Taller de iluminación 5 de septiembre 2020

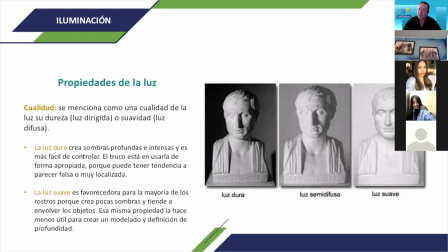1482s
Y tienen esa propiedad, tienen una serie de conocimientos y de prácticas, porque tanto el 50% es teoría como el 50% también va a ser de práctica y ustedes lo van a ir viviendo poco a poco.
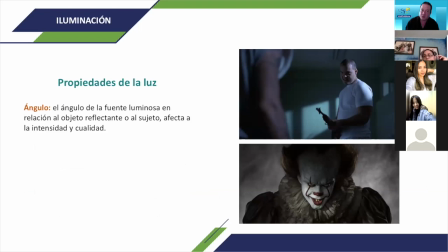1497s
Entonces, los ángulos de luz que nosotros les demos nos dan sensaciones. Por ejemplo, ¿qué nos da la sensación del payaso que está acabado? De Gil. Miedo.
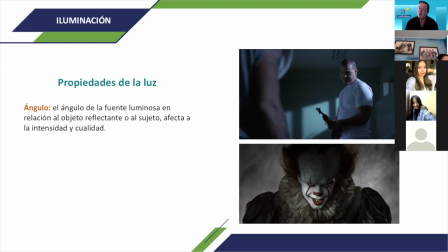1513s
Miedo, te da terror. Es una luz que está en un ángulo nadir, que sería un ángulo de cámara, pero también aplicada de la luz, que nos da la sensación de los otros personajes que están arriba, en el over shoulder.
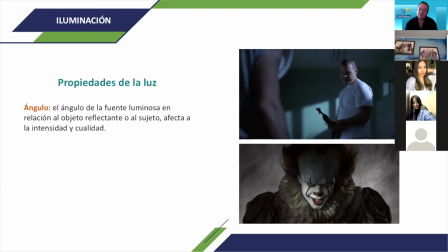¿Qué sensación les da? Misterio. Misterio. Puede ser tensión, el hombre tiene un arma. Suspenso. Suspenso, exacto.
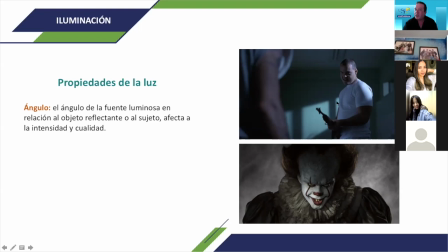1545s
Tenemos una iluminación que está bañada desde afuera, nos está dando la sensación de que están encerrados en algún lugar y esta iluminación está bañando al personaje. Fíjense, lo vimos en las estatuas. Bien, tenemos una luz más directa que nos está dando algo de este personaje.
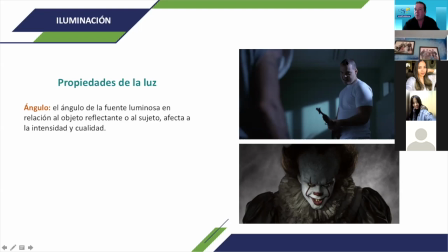1562s
También hay que ver mucho la actuación, pero ya la iluminación nos está dando una sensación. ¿Es cálido o es frío? Pregunto. ¿O es neutro?
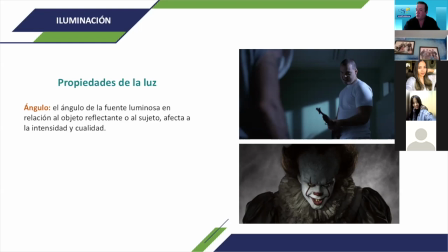A ver, Ale, Tefa, piensen.
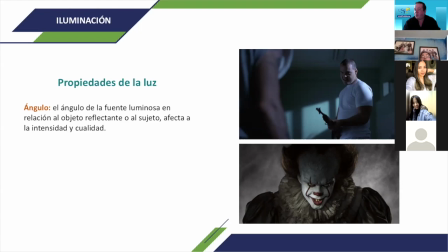1596s
¿A qué se refiere con neutro? Neutro es que puede ser un color de piel normal o una escena normal. Les voy a explicar. Aquí estamos en un ambiente frío, lo que nos puede denotar que estamos en luz nocturna o es de noche, ¿verdad? Por el tipo de iluminación azulado.
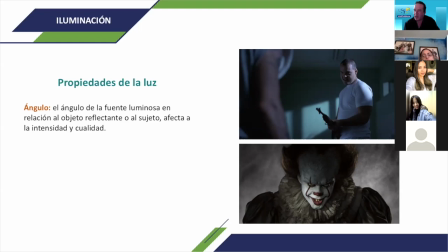1615s
La luz de la luna que les da el azulado, les da la sensación de frío y eso es transmisible a nuestro espectador. Si estuviera totalmente anaranjado, nos da una sensación de que es un atardecer o un amanecer.
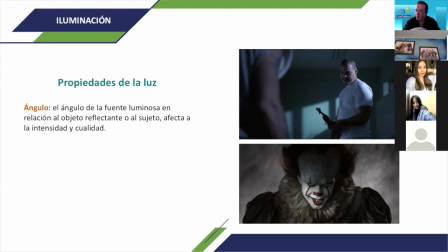1628s
O un neutro puede ser, estamos como en la primera fotografía donde aparecían los dos personajes, una luz templada de mediodía.
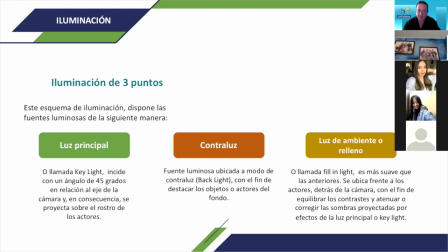1636s
¿Okay? Entonces, son sensaciones que vamos a transmitir a nuestros televidentes. Vamos a repasar un poquito otra vez los puntos de iluminación. A ver, Ale.
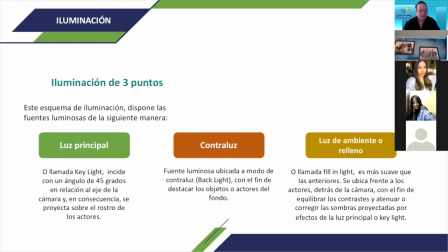1651s
Este esquema de iluminación dispone las fuentes luminosas de la siguiente manera. Luz principal, o llamada K-Light, incide con un ángulo de 45 grados en relación al eje de la cámara y en consecuencia se proyecta sobre el rostro de los actores.
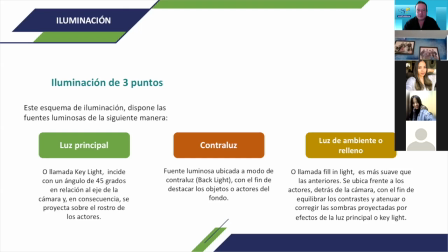1668s
Contraluz, fuente luminosa ubicada a modo de contraluz Black Light, con el fin de destacar los objetos o actores de fondo. Luz de ambiente o relleno, o llamada Fill-in Light, es más suave de las anteriores.
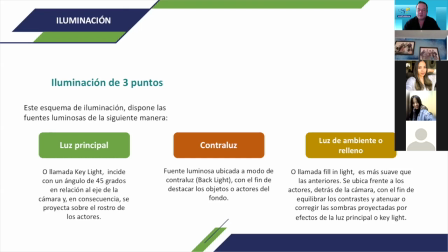1685s
Se ubica frente a los actores detrás de la cámara con el fin de equilibrar los contrastes y atenuar o corregir las sombras proyectadas por los efectos de la luz principal. O el K-Light. Entonces, ¿qué sucede, Ale? Tenemos este tipo de luces con las que...
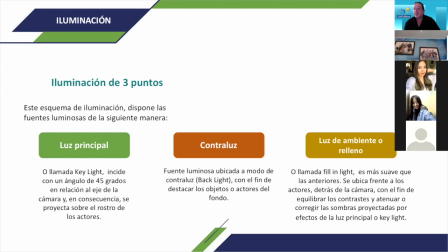1706s
Gracias. Se apagó el Bluetooth. Continúo. Entonces, ¿qué vamos a hacer con estas luces? Vamos a jugar con las luces para crear sensaciones, para separar. Cuando yo les pongo el ejemplo a los chicos de cámara y también se los pongo a ustedes, creo que lo viste esta mañana, Estefa.
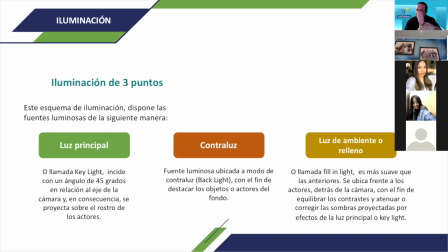1723s
Pongan el dedito acá al frente. Aquí, Ale, Estefa, lo están viendo, ¿no? Concéntrense en el dedo.